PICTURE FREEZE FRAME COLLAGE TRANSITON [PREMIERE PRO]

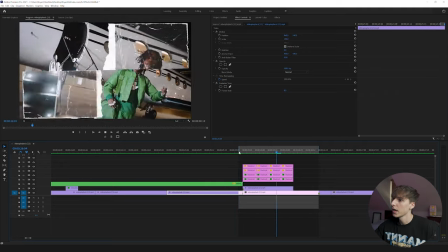[15:48]
and then we have that transition.
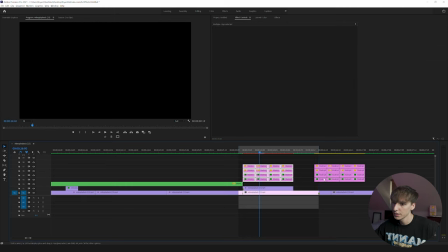[15:50]
It's super fire and you can actually go ahead and just duplicate all of these layers over to the next clip and do the exact same thing if you just posterize your video clip.
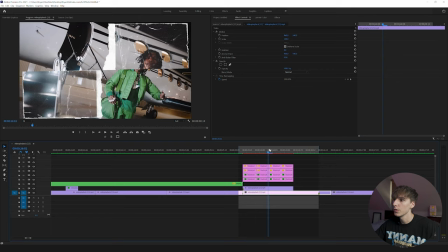[15:58]
So if you want to repeat this throughout your music video you can go ahead and do that and then maybe change a few things in the process.
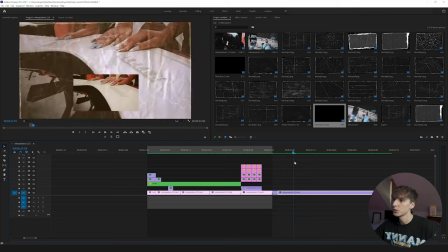[16:03]
So then the only thing it's missing from the original transition is like a film burn that's kind of going over it and if you
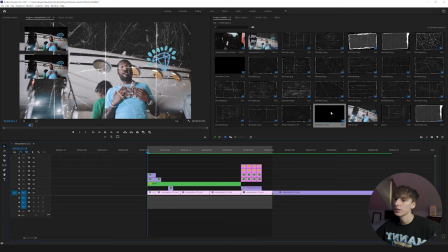[16:08]
guys don't have any film burns already you can go ahead and click the link in the description go to cinepacks and use the code below.
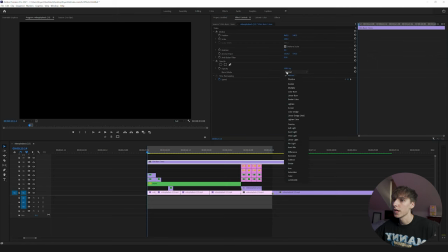[16:14]
You guys get five dollars off it supports the channel and then just go ahead turn to screen.
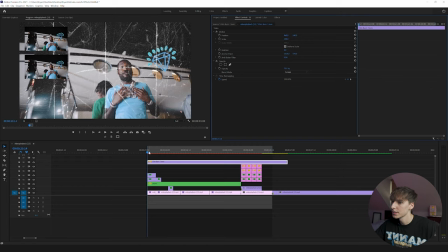[16:18]
I'm gonna turn the opacity to something like 75 so it's not as intense and then render that out and it should give you a similar look.
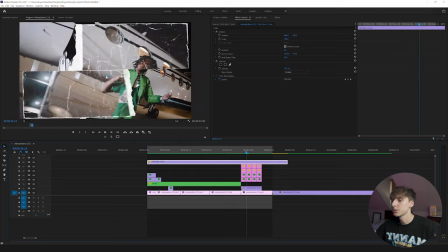[16:24]
So now you can see we have these film burns going over just adds a little bit extra dimension to the transition and i think it looks really good but yeah guys that's pretty much all i got for you guys in this one if you made it all the way to the end like always i do appreciate you if you haven't already like comment subscribe do all that youtube stuff if you wanted the texture pack v2 with the discount
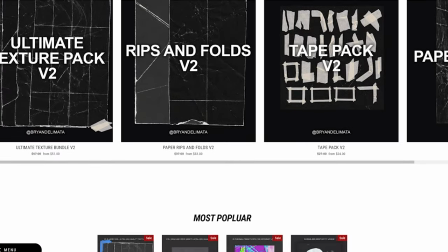[16:40]
go ahead and click the link in the description and use that code meek at checkout follow me on all social medias instagram twitter twitch i try to stay as active as possible on all of those but yeah that's pretty much all i got for guys in this one peace